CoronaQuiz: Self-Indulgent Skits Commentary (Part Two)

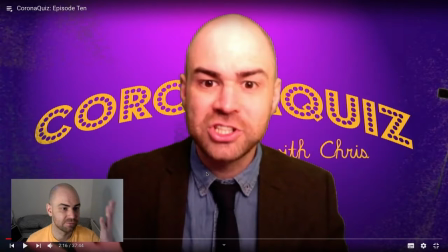And then two weeks later, 20 seconds later, I got bored and brought it back with lower expectations this time. And I've just noticed that because everything's still queued up from the last episode I did, we've got stuff like Moonflower. Moonflower's there. But yeah, let's go.
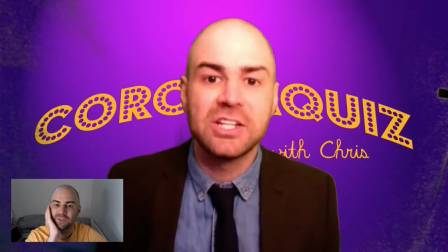So the idea was that it was all, it's very Metal Gear.
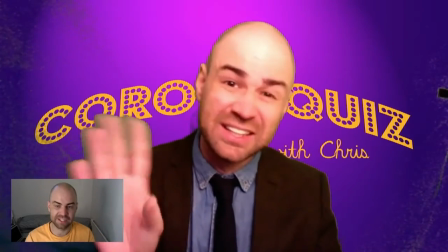It was originally written this whole two-page thing of me going through this huge conspiracy around 5G
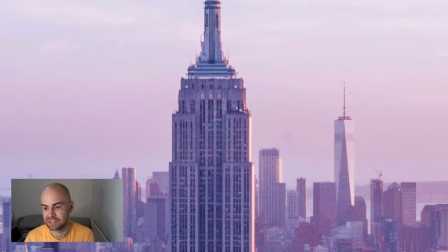and the Queen and I think McDonald's was involved at some point.
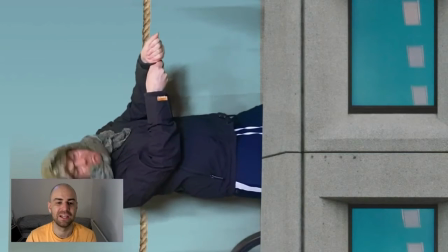And then I just thought, you know what, this is funny to me, no one else is going to find it funny. Let's do me, obviously that's just me standing up straight,
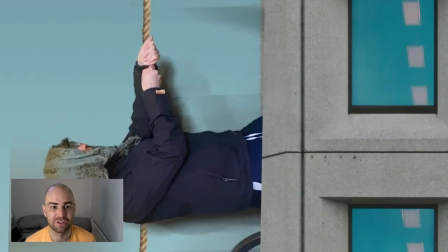that I flipped 90 degrees and then tried to make it look like I'm climbing on the roof.
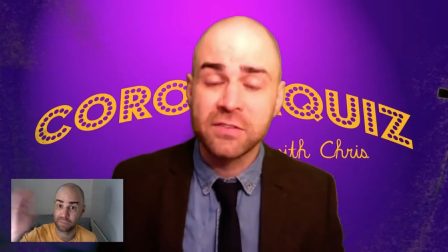The joke is, I've set up this idea that this is like a 20 minute Sparrow type adventure starring me and the Queen,
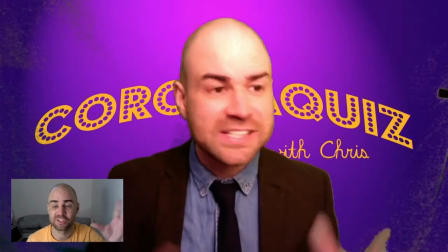but you don't know the Queen, so you'll be bored, so why don't you just look at what I ostensibly did while I was off,
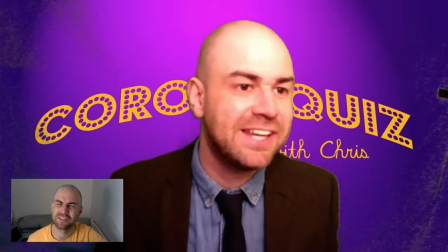which is just pictures from my actual trip to India and Nepal, yeah, because there's monkeys from India.
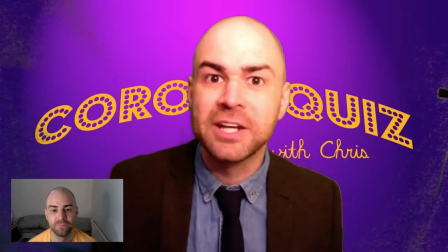Why don't I show you what I got up to when I was back in Nepal?
So the joke was that people would be disappointed.
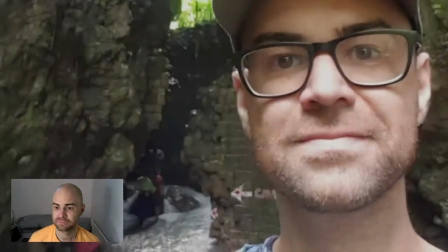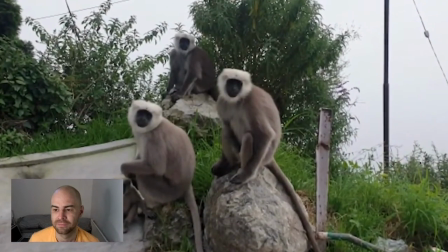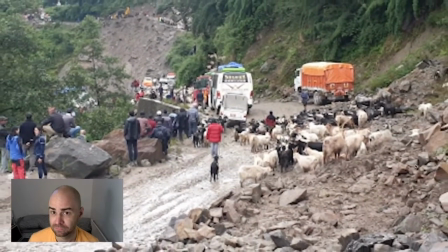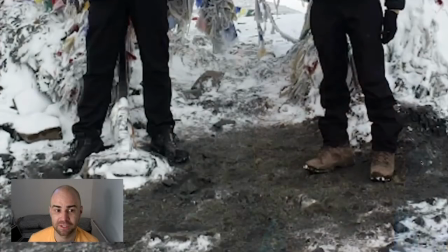that's my profile picture I use that as my profile on Twitter that's me and Sujan here's my guide,
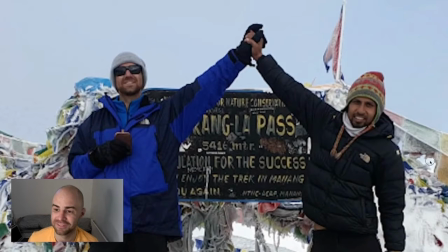he got me of the Throngler Pass good guy, good guy alright well based on the comments
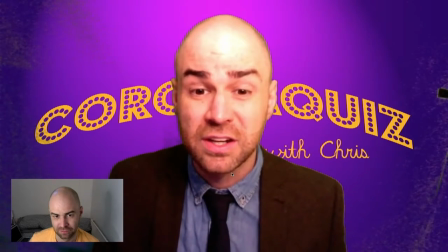some of you are just god damn ungrateful
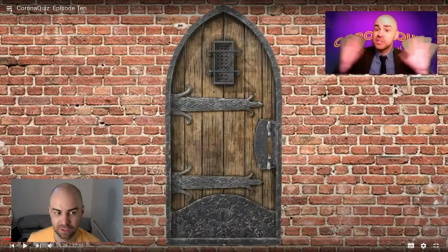and here is the first appearance of Tiffany who obviously the joke at the time was look it's just me in my new wig it's behind this door what's behind the door
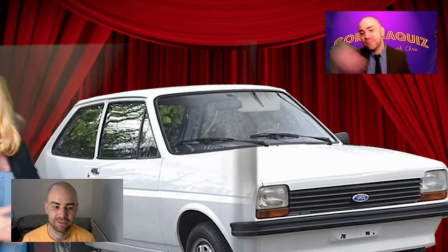that's right it's a 1979 Ford Esprit Tiffany why didn't you show them what it's about so yeah the joke is oh here's like our glamour girl
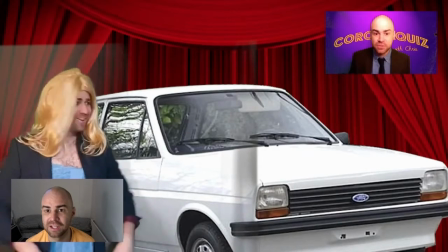in the same way that there was a lot of take-offs of quiz shows in the 90s and stuff they always had these kind of like
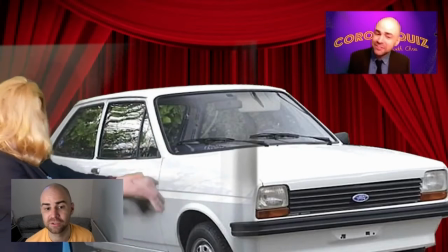babes on their entire job was either to read out the score or just to demonstrate the prizes I thought well that's quite nice
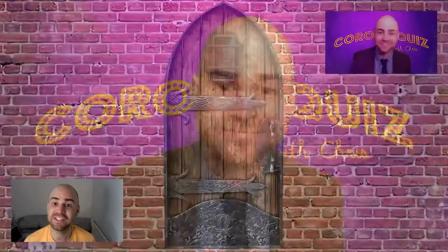no that's quite nice That's quite easy to parody. See, I even almost gave it away there, saying you'll hopefully see her later.
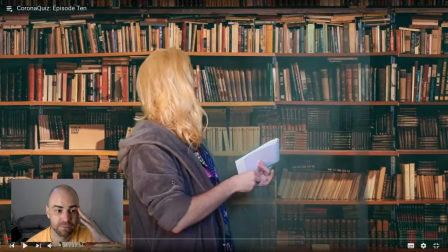So this was right at the height of J.K. Rowling being a big turf. She's horrible. She's a horrible woman. But I was like, well, I can't add anything to that debate because I would know she's horrible.
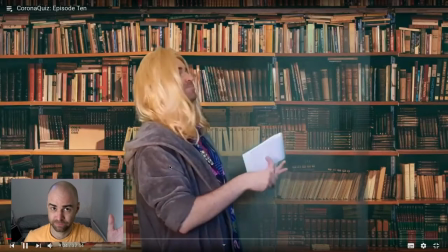So what if I just pointed out how crap her writing is? Because it is awful. it is awful
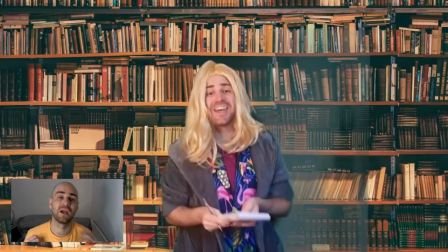Harry Potter is the most boring possible version of that story it could be and most of it is just her lack of imagination everything that is magic just moves
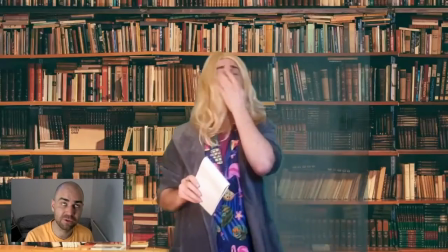there's almost nothing else that was green food colouring mixed with charcoal toothpaste
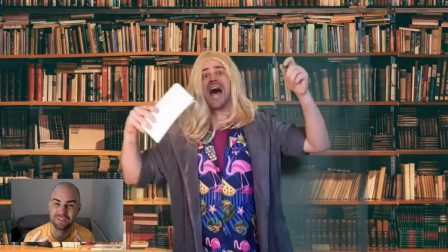and I want to say it was like squash it's got this kind of virulent green threw it up onto a towel that I'd have on my floor missed,
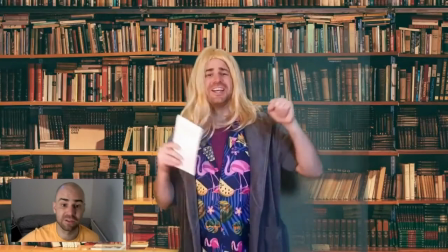it's a hardwood floor, it went everywhere there's still like traces of it Just like on the skirting boards and stuff.
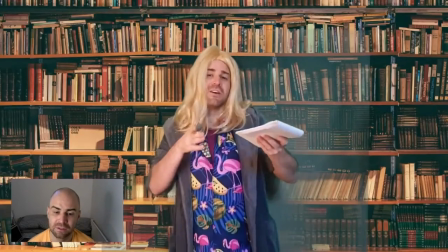Very tricky to know what JK Rowling would wear. So, obviously pink t-shirt, Hawaiian shirt, dressing gown.
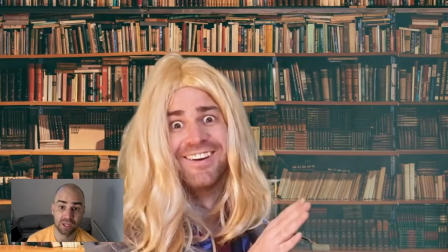That was so loud when I did that.
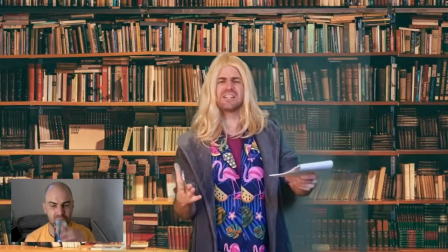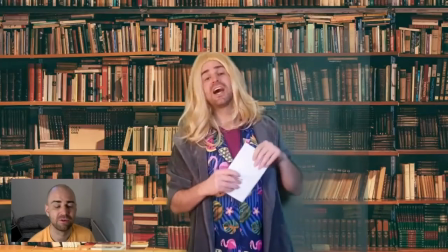So yeah, this isn't what I thought for years and years and years.